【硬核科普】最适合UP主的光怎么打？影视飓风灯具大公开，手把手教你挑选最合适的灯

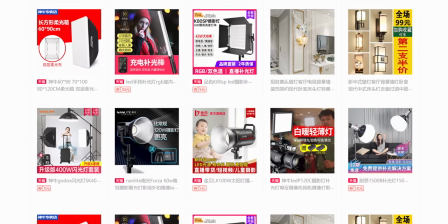[0:00]
不知道你有没有在网上搜索并且购买过影视灯你会发现这些灯长的方的圆的扁的
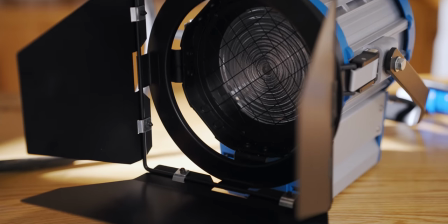[0:05]
什么造型都有没有选择困难症的人看都会要反复横跳那合适的影视灯到底要怎么选择呢外形
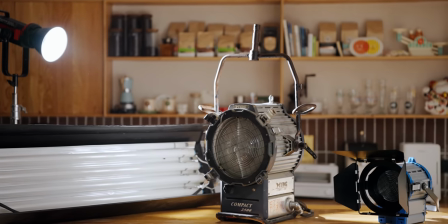[0:12]
发光原理亮度还有价格到底什么才最重要的呢好 各位我是Tim欢迎收看我们灯光科普的第五集这一次我们来讲一讲灯具
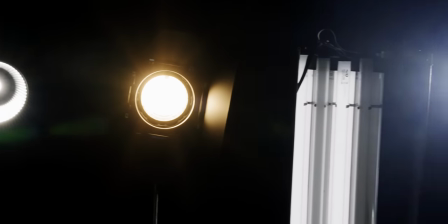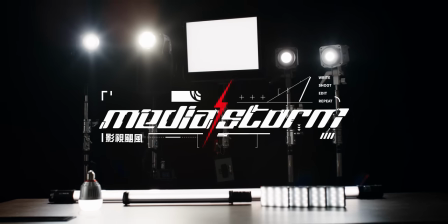[0:30]
为了尽可能多的来介绍各种灯的功能这里我们模拟了三种比较常见的场景
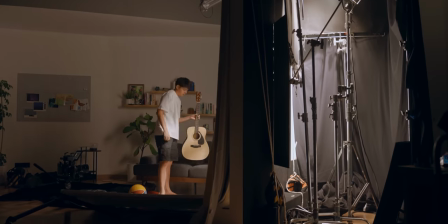[0:34]
科技采访风格美妆生活类还有短片的拍摄那你如果平时有类似的需求可以拿来做一个基本的参考
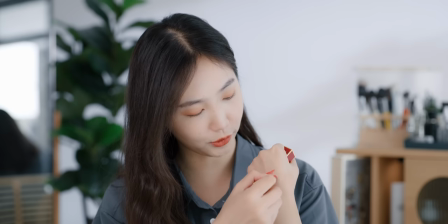[0:42]
那首先我们可以看到不管是哪个场景的光都基本上做到了优质的肤色还原那这离不开灯的高显色指数那我们用显色指数CRI来作为它的评价标准听起来非常陌生
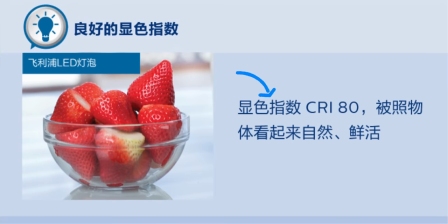[0:54]
但其实你注意一下就会发现很多日常的灯泡的界面也会介绍到这个CRI指数那它是用来表达灯光对于物体本身色彩的还原能力那理论上CRI越接近100色彩画面就会越准确
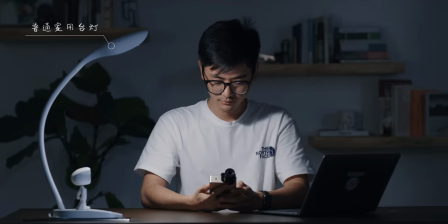[1:07]
越不偏色那像这种劣质的LED灯它的光谱分布中绿色波长就会出现一个断层导致画面会偏平红
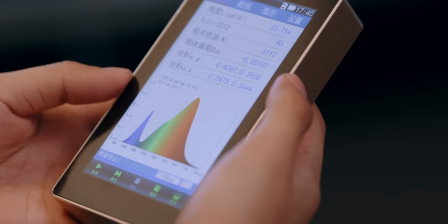[1:15]
而一些室内的日光灯会使得拍摄出来的人脸发绿这些都是后期调色都难以救回来的
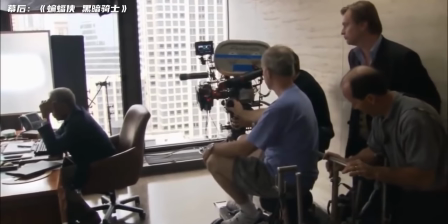[1:21]
平时对你的眼睛伤害也非常大那在一般的电影拍摄之中影视灯的显色指数会要求大于90
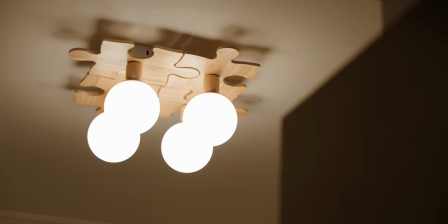[1:28]
而我们日常生活中很多灯的显色指数在60到80这个区间
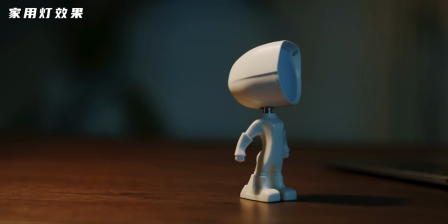[1:32]
可以说显色性的高低就是影视灯和家用灯最大的一个区别
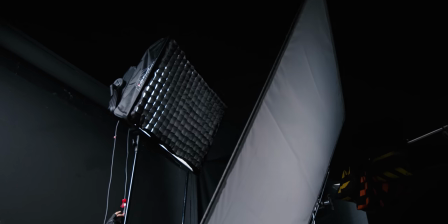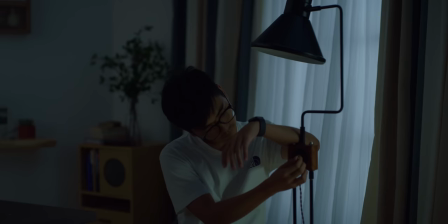[1:43]
但是有的时候灯的CRI明明很高了但是拍出来的显色性却还是不理想
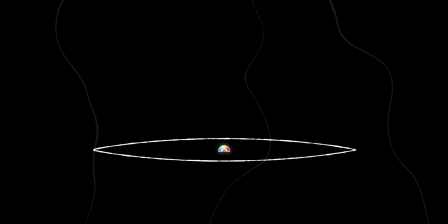[1:48]
那是因为CRI是更适用于人眼的度量标准而光源在摄影机上还原色彩的能力我们需要通过另外一个标准TLCI指数来进行判断TLCI测试的色块有24个对灯光色彩的表现会更加精准一些
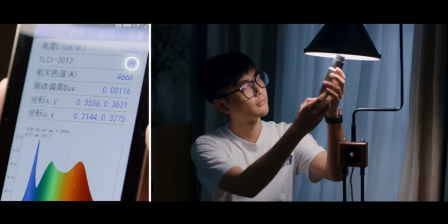[2:02]
通常TLCI在85以上才算是符合一个基本的标准那低于50你拍出来的素材基本值得废了那讲完了显色性我们再回到开头的三个场景来主规介绍这里面具体用什么样的影视灯
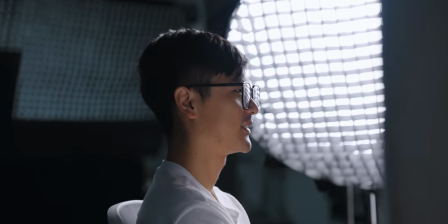[2:16]
那首先这个场景是科技类博主或者说做人物采访时比较适合的光以我们频道来举例我们通常用的是这种单点发光的LED灯
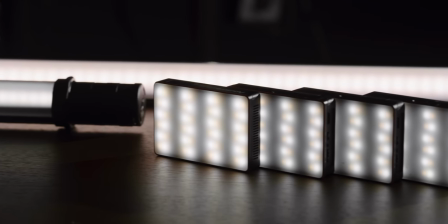[2:24]
叫COB灯那比起多灯珠的平板灯它不会有那种重叠的阴影而且可以更加自由地改成硬光或者柔光
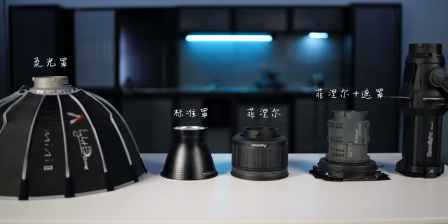[2:32]
那同时它用的是保容卡口这种卡口非常通用闪光灯用的也是这种卡扣可以接很多的通用配件
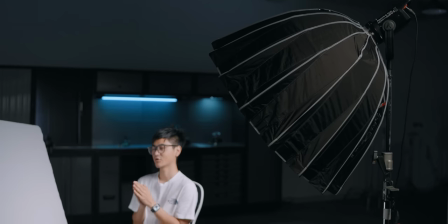[2:39]
能够帮助你调校光线价格也比较便宜那一般来说拍这种半生的近景100多瓦的LED灯
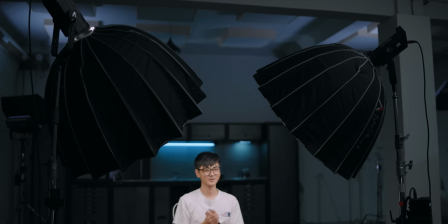[2:45]
加一个柔光照亮度也就基本够用了那我们用300多瓦的灯亮度一般也就开到50%左右具体的打光方式
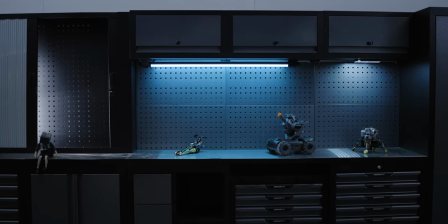[2:52]
可以参考我们灯光的第一期至于背景的话我们还是遵循之前的原理要分出光区你可以用几个棒的灯
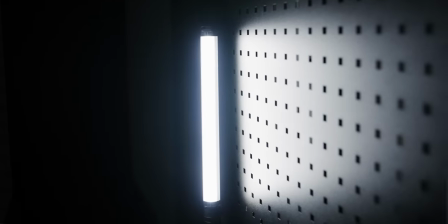[3:00]
充好垫摆一些造型或者贴在柜子上架子上来勾出轮廓也可以拉出前后的反差那有的时候我们还会有外出采访的需求
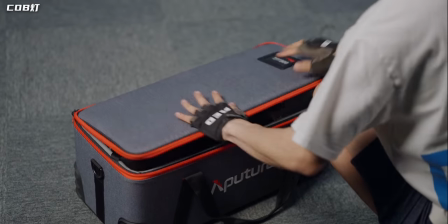[3:09]
那这种时候使用这种COB也会更容易收纳然后后备箱塞一塞一个人就能婉转那对于个人博主或者小型的摄影团队或者想拍纪录片的人来说这都是比较实用的一种选择那第二种就是美妆和生活类的博主
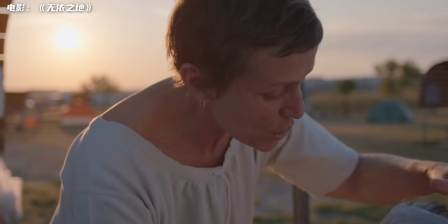[3:22]
最喜欢的大屏光那最合适的最无敌的影视灯其实是太阳光因为显色性好然后肤色还有妆容都不会偏色
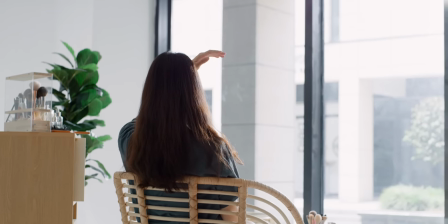[3:31]
那当然利用太阳光不是说你要正对着窗户这样的话首先光线打到你的脸上会显得很硬
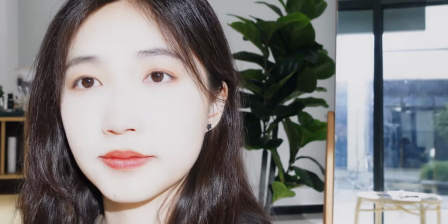[3:37]
到处都是阴影那另外一点就是当你脸上正确曝光的时候你背后房间墙上的这个光就会很弱这是我们在第二期灯光教学里面讲过的平方反比定律产生的结果所以这个时候
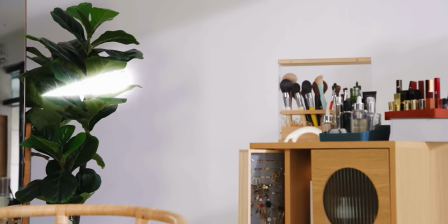[3:50]
你可以多用一些白色还有浅色的家具来反弹光形成一个整体的慢反射来避免画面中产生过多的阴影
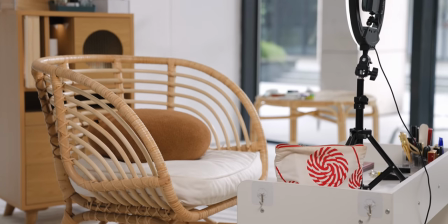[3:56]
然后也记得要把桌子摆得侧一些尽量不要正对着窗户这样效果也会好一些那如果你前景用的是白色的桌子
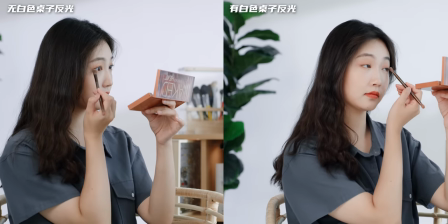[4:04]
你还可以给脸和脖子再反一些光让整个皮肤质感看起来会更加通透一些
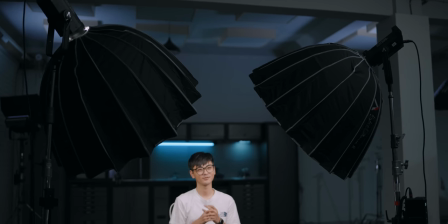[4:08]
虽然我们上面那套科技博主的装备也不是不能拿来用但是如果在梳妆台前塞这么大的两个柔光罩就会显得有些局促也没有那么美观所以遇上阴雨天或者晚上要录视频用不了太阳光那我会建议用这种
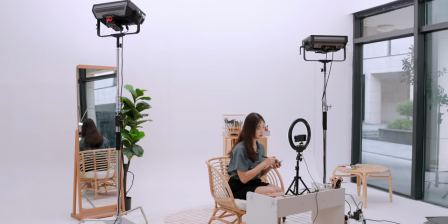[4:22]
光源面积比较大的平板LED灯来向天花板反弹打亮背景或者是直接在家里装修的时候在顶上就装一个大的吸顶灯
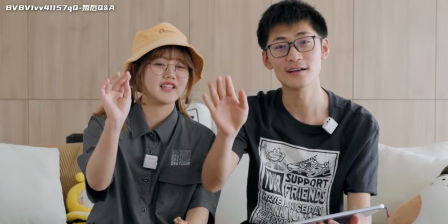[4:30]
要确保它的CRI指数比较高来给面部进行一个补光再打出一个漂亮的眼神光通常用这种环形灯
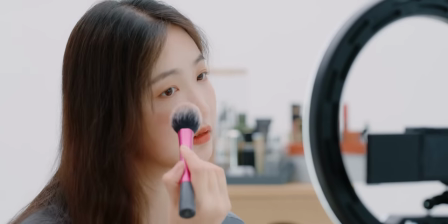[4:37]
或者是一个小灯都可以这样整体效果就会比较好了所以总的来说美妆生活类视频的打光
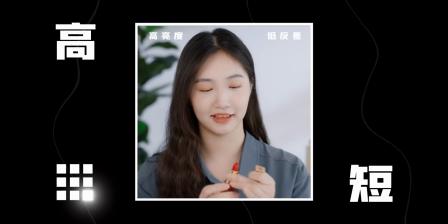[4:43]
会更偏向高短调那讲究高亮度低反差除了前景的人背景要打得足够亮看起来才会更加自然亲切也没有距离感当然你也可以不依靠打光通过别的方法来拉近和观众的距离对不对上述两个场景我们使用到的都是LED灯LED灯也是近些年来才兴起的影视灯
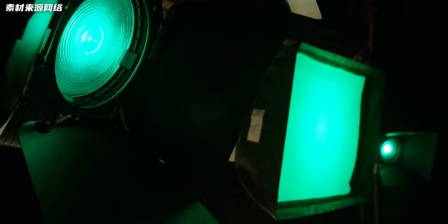[5:04]
但是已经火速占据了主流的位置因为它能够快速调节色温还有亮度价格也相对来说更加便宜一些
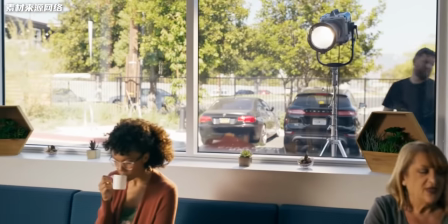[5:10]
供电和光线输出也都比较稳定除了像我们这样的自媒体一些电影也在逐渐转向使用大型的LED灯
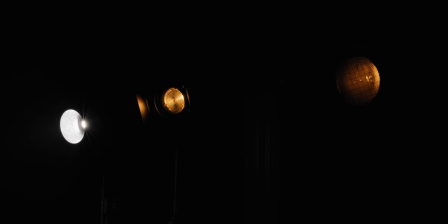[5:18]
其实除了LED灯常用的专业影视灯还有乌丝灯 低灯 荧光灯这些
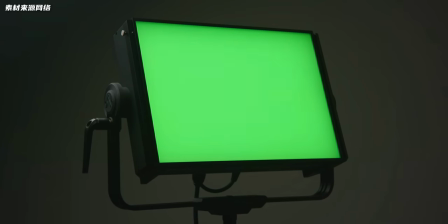[5:23]
它们因为发光原理和特性的不同拥有着各自的优势还有劣势所以我想再聊一聊短片拍摄中这些影视灯的具体作用
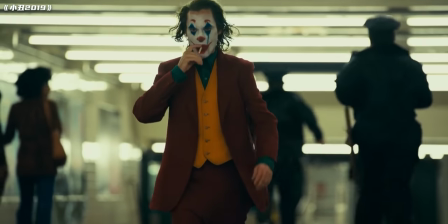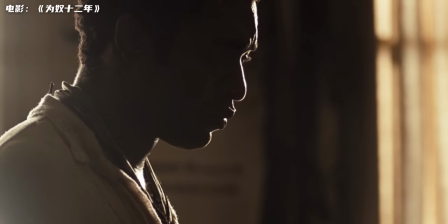[5:37]
通过观察一些电影的画面我们就不难发现想要营造出电影感很多时候就要拉大反差从人物背面来打光勾边这个和博主的拍摄还是挺不同的而且除了人物环境光的渲染也非常重要
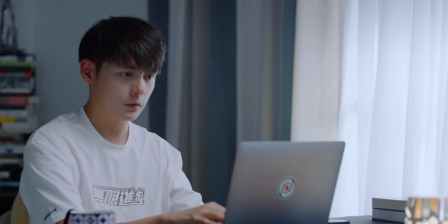[5:50]
比如在这个场景里我们用了低灯来模拟从窗外照射进来的日光低灯的色温接近5600K
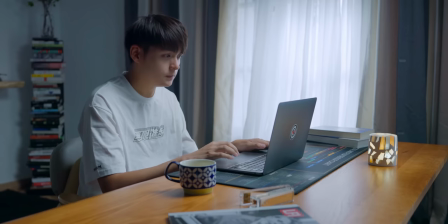[5:56]
可以很完美地复刻真实的日光效果再加上一点白纱窗帘来削减一些亮度
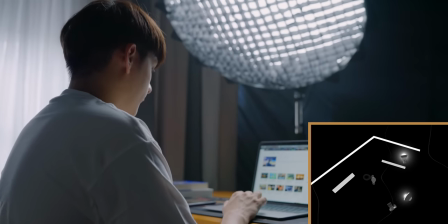[6:01]
就可以防止窗外过曝同时我们会在室内调一盏主灯来把人物给勾勒出来我们用到的这个低灯
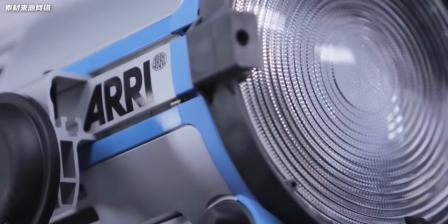[6:08]
也叫做HMI灯是一种高强度气体放电灯公认的亮度王者发光效率和亮度都很高
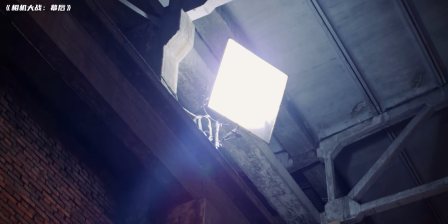[6:14]
显色性也非常不错所以经常被拿来模拟直射的日光还有月光通常是按几K几K来叫的
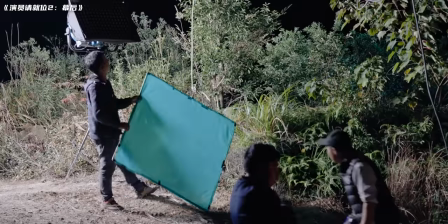[6:20]
比如说2K 4K还有18K也就是18000瓦的低灯能把整个山头都给照亮这么凶残的表现力
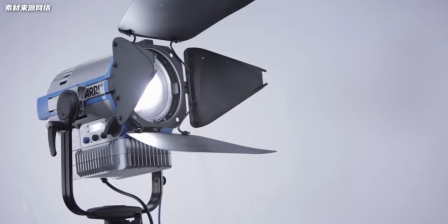[6:28]
相信你也不难猜出低灯价格像这种ARRI旗下的型号随便一个就会有好几十万那我们这样租一天哪怕是小一点的灯也要上千所以可以说是一寸光一寸金那回到我们的画面本身如果你想把故事发生的时间
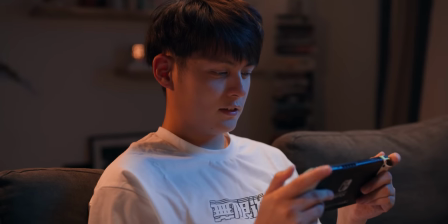[6:42]
调整到傍晚让画面更有层次那就可以选择在窗户上贴成CTB色片
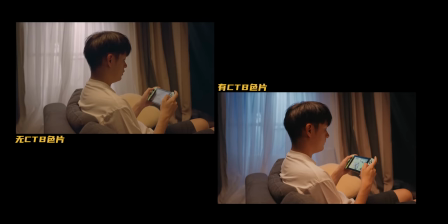[6:47]
来提高低灯光线的色温同时你也可以看到我们在室内打了一些环境氛围光那其实都是用的这些小的LED灯
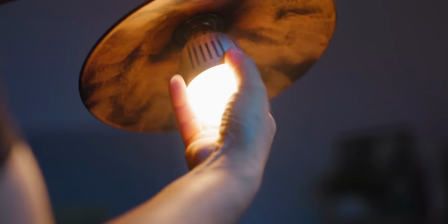[6:55]
或者可变色温的LED灯泡来伪造出来的毕竟之前我们也提到过佳容灯本身的显色性也没那么好
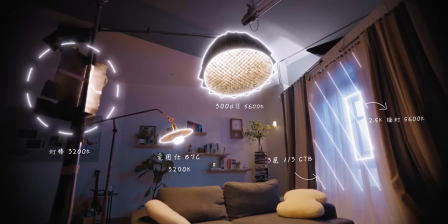[7:01]
就需要用影视灯来进行一个代替如果你想营造的是更温暖的一种感觉
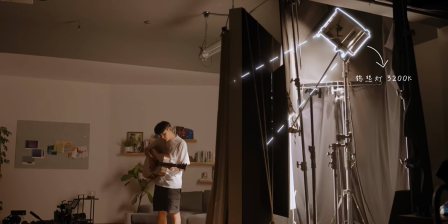[7:07]
那你就可以用到乌丝灯它的色温通常是3200K很适合来打暖光用米波罗来融化光线
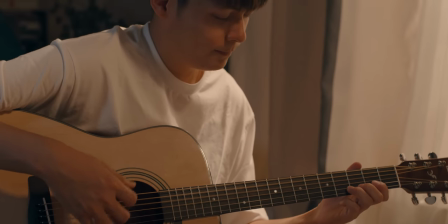[7:13]
再用黑漆来控除光区整个画面看起来就非常棒了乌丝灯从电影问世以来就被用来拍摄
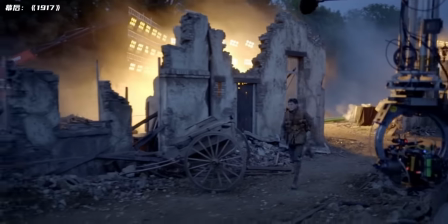[7:20]
所以历史非常久远目前也依然是很多剧组的选择之一因为便宜乌丝灯的显色性是接近完美的100
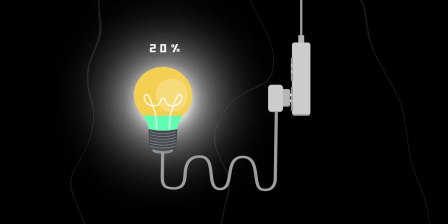[7:26]
但是发光效率很低电能中只有20%会被转化为光能像这样一盏800瓦的乌斯灯功率只能跟这盏130瓦的AMERON 100D
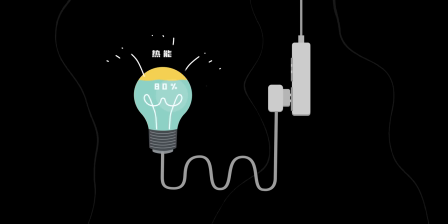[7:35]
差不多而另外80%的电能就会转化为热能所以灯打开之后温度就会变得非常高
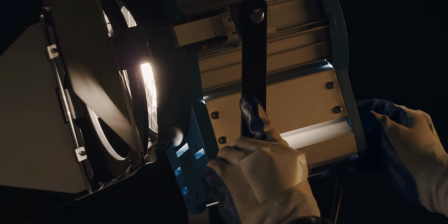[7:41]
容易产生烫伤所以务必要小心使用戴好手套同时也一定要避免手上的油脂粘到灯泡上
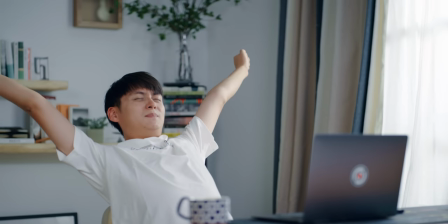[7:47]
就容易产生爆炸或者起火那咱们要是就想打这种干净清爽的白色的室内光那荧光灯就是一个不错的选择
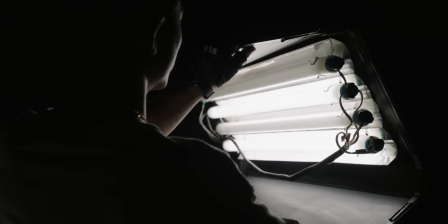[7:55]
专业的影视荧光灯也俗称Kino灯管光线柔和然后轻便又好操控也可以近距离拍摄
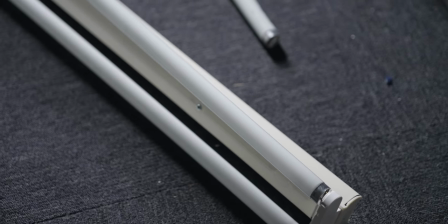[8:01]
那花个几十块钱你就可以买到一根高显纸高亮度的荧光灯管自己稍微DIY一下
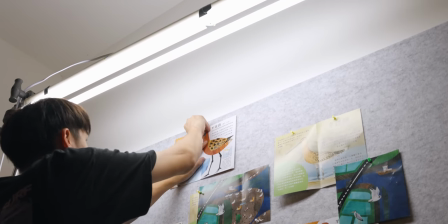[8:06]
组装出一个平板灯也是挺像的是一个很不错的DIY选择但荧光灯通常以每秒50赫兹的交流电运作
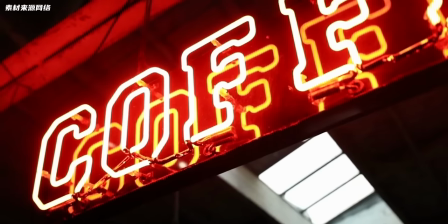[8:14]
如果你为了拍升格或者别的特殊帧率没有使用好的振流器